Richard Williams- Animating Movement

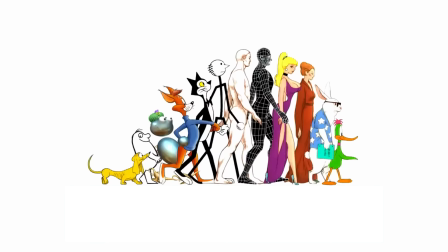5s
Ask any of the great animators of all time, and they'll all tell you the same thing. That the goal in their art is never achieving a sense of realism and design.
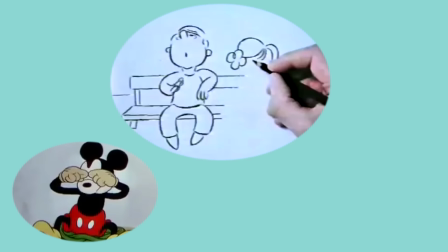14s
Good animation isn't about reproducing live-action images with ink and paper.
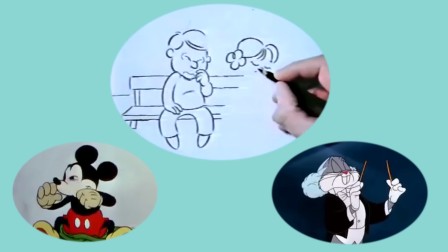18s
That's why no real mouse looks like Mickey, no rabbit like bugs, and no crotchety old curmudgeon like this.
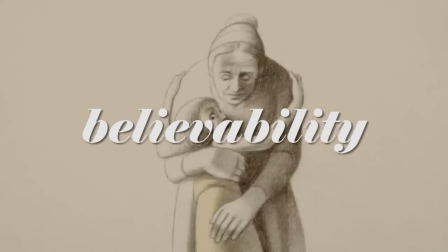24s
The thing every animator should strive to achieve is believability. And so much of what creates believability is movement.
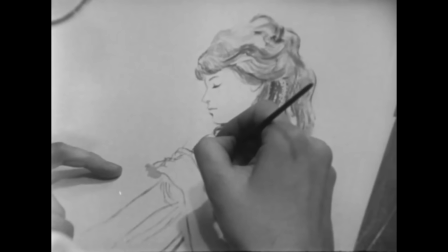32s
You may not know his name, but Richard Williams was and still is one of the medium's all-time greatest craftsmen,
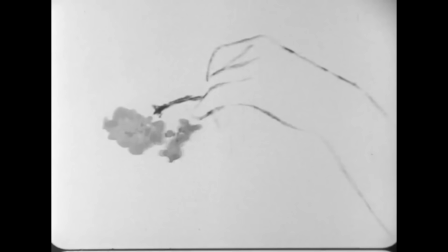38s
a figure who spent a lifetime becoming not only a master of simple mechanics, but a constant innovator, always experimenting with new ways of capturing what no other form of art can.
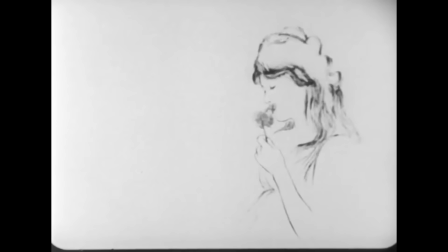47s
And it's because of that that no animated film has ever moved like the ones Richard Williams has created. Let's dive in.
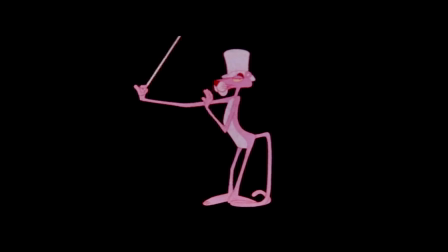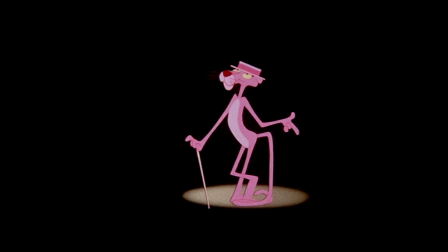61s
First, there's the movement of character. Like every great director, Williams' work has stemmed from the fact that character is action,
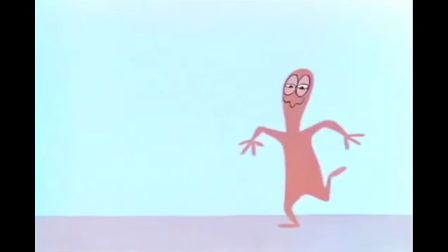67s
and that a character's design, no matter how elaborate or striking, only fulfills half of the job. The way a particular character moves should tell us just as much or arguably more so about their personality than the way that they look.
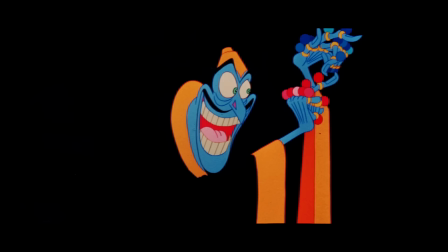79s I like my seventies, Colin, who is a hundred!
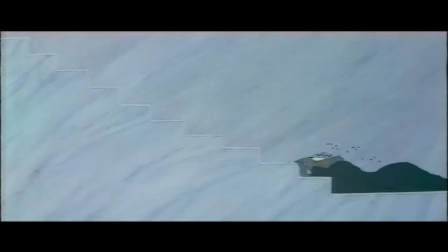85s
So the evil wizard's zigzag is boisterous and suspicious. The thief slinks and slides so as not to be seen.
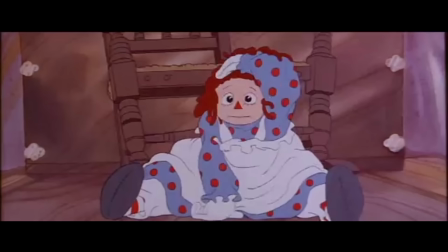91s
Ebenezer Scrooge hunches and cowers in Raggedy Ann. then, well, moves exactly like how you'd expect a Raggedy Ann doll to move.
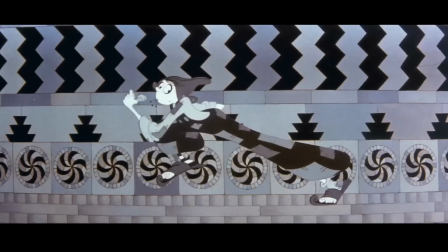99s
But even more than that, part of what's made William's character animation so unique are his growing attempts to construct a near constant fluidity within all of his character's actions.
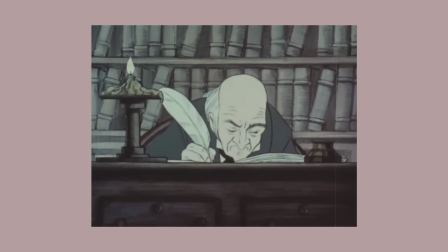109s
See, the business of traditional hand-drawn animation is often about an economy of frames.
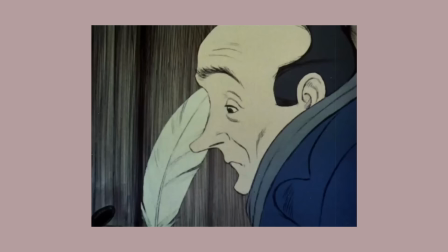114s
As animation was developed, it quickly became standard that simple action would be animated on twos,
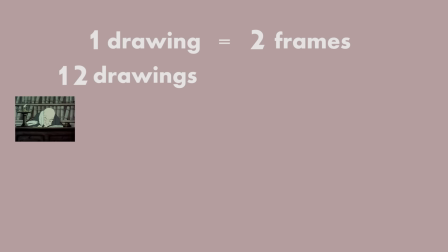119s
meaning that one drawing is shown for two frames, giving you a total of 12 drawings for one full second of film.
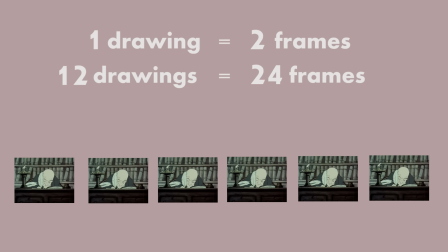126s
However, the easiest way to get any project done quicker and cheaper is to limit that number of drawings,
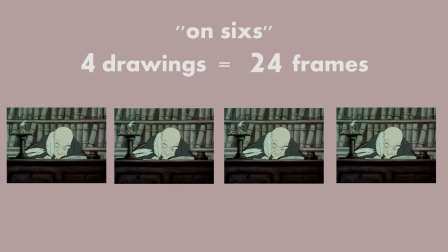132s
animating not on twos, but on threes, fours, or even sixes.
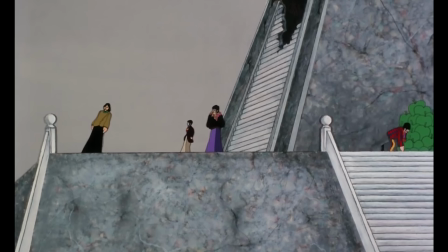136s
That's not to say that a fewer number of drawings per second is automatically a bad thing, but only that it was the environment that Williams grew up in and trained in his early days,
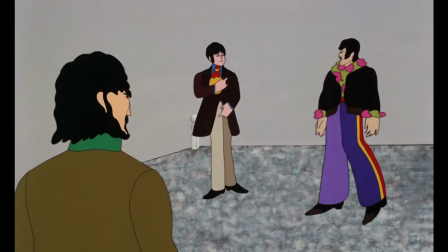144s
bemoaning the uneven jerky movement of something like Yellow Submarine.
Save but last.
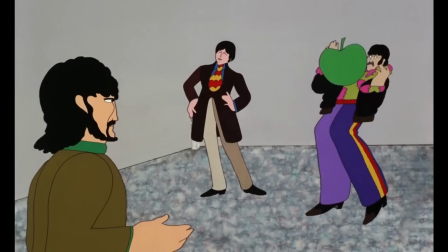150s They're none the worse for our adventures.
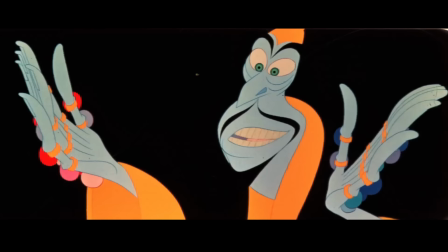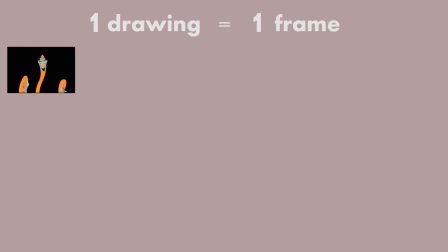159s
In his own work, Williams has a tendency to move in the opposite direction and animate on ones,
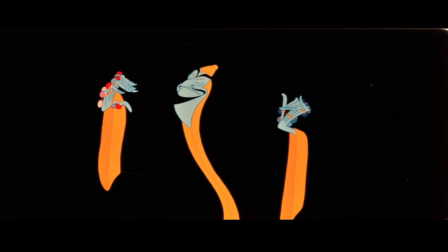165s
meaning one drawing for every single frame of film,
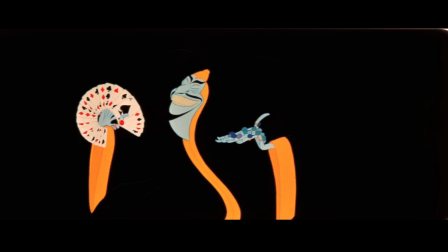168s
an incredibly time-consuming and expensive method that was likely the reason his masterpiece The Thief and the Cobblet was taken away from him near the end of
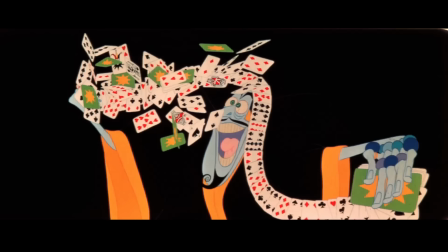174s
its production, but a method that yields amazingly fluid results.
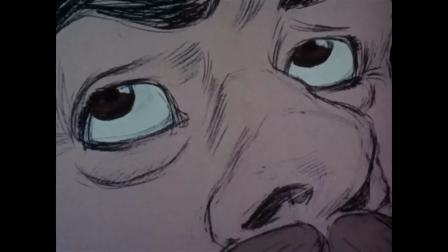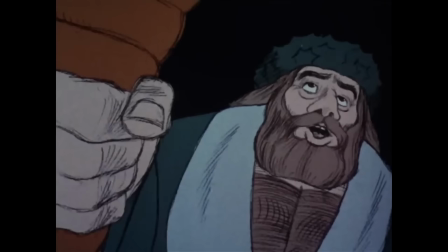186s
Number two is the movement of the camera, or rather, because there is no camera, the simulation of camera movement.
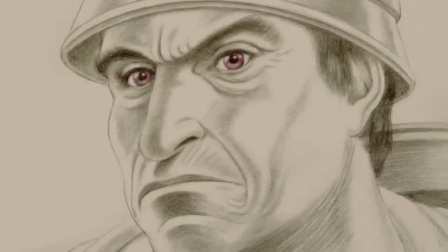192s
Instead of viewing the image and everything inside of it is flat and two-dimensional, Williams has an incredible knack for visualizing everything with a live-action mindset,
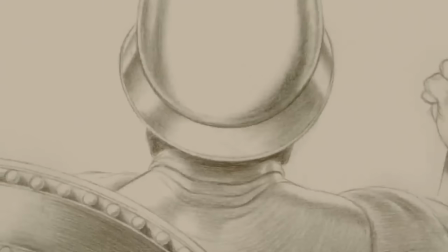200s
so much so that a shot like this can feel almost like 3D.
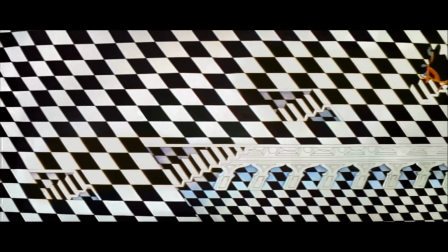205s
The key to this is drawing in perspective, something that's become a major staple of Williams' overall filmography.
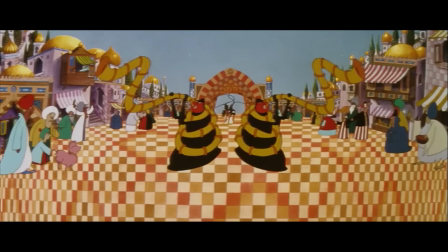212s
That and checkerboard designs. Seriously. Lots and lots of checkerboard designs.
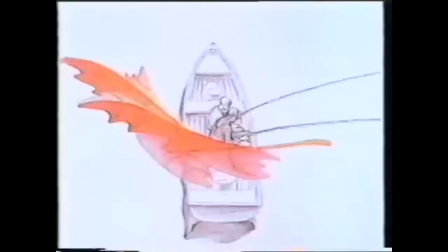218s
Anyway, it's movement like this, especially when combined with a blank background,
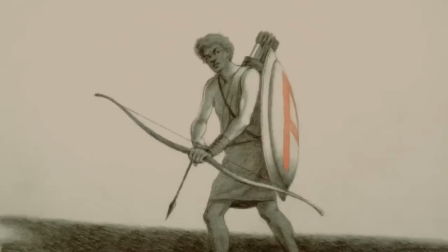222s
that allow him to not only move in a way that isn't limited spatially, but to do things that are virtually impossible in live action.
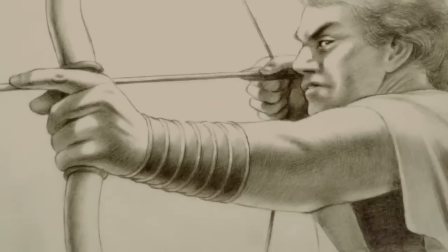228s
Like here, in his most recent short film, Prologue, it's animated to look entirely like one long sequence without any cuts.
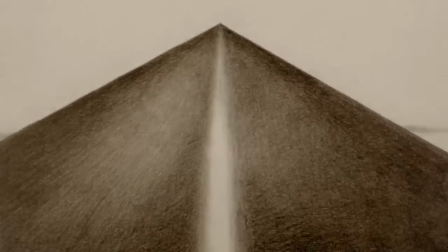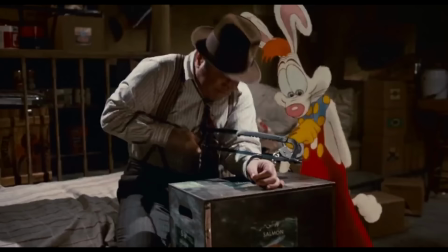240s
But even more than that, it's his mastery over the technique that allowed him to execute his most well-known work. the animation on Who Framed Roger Rabbit.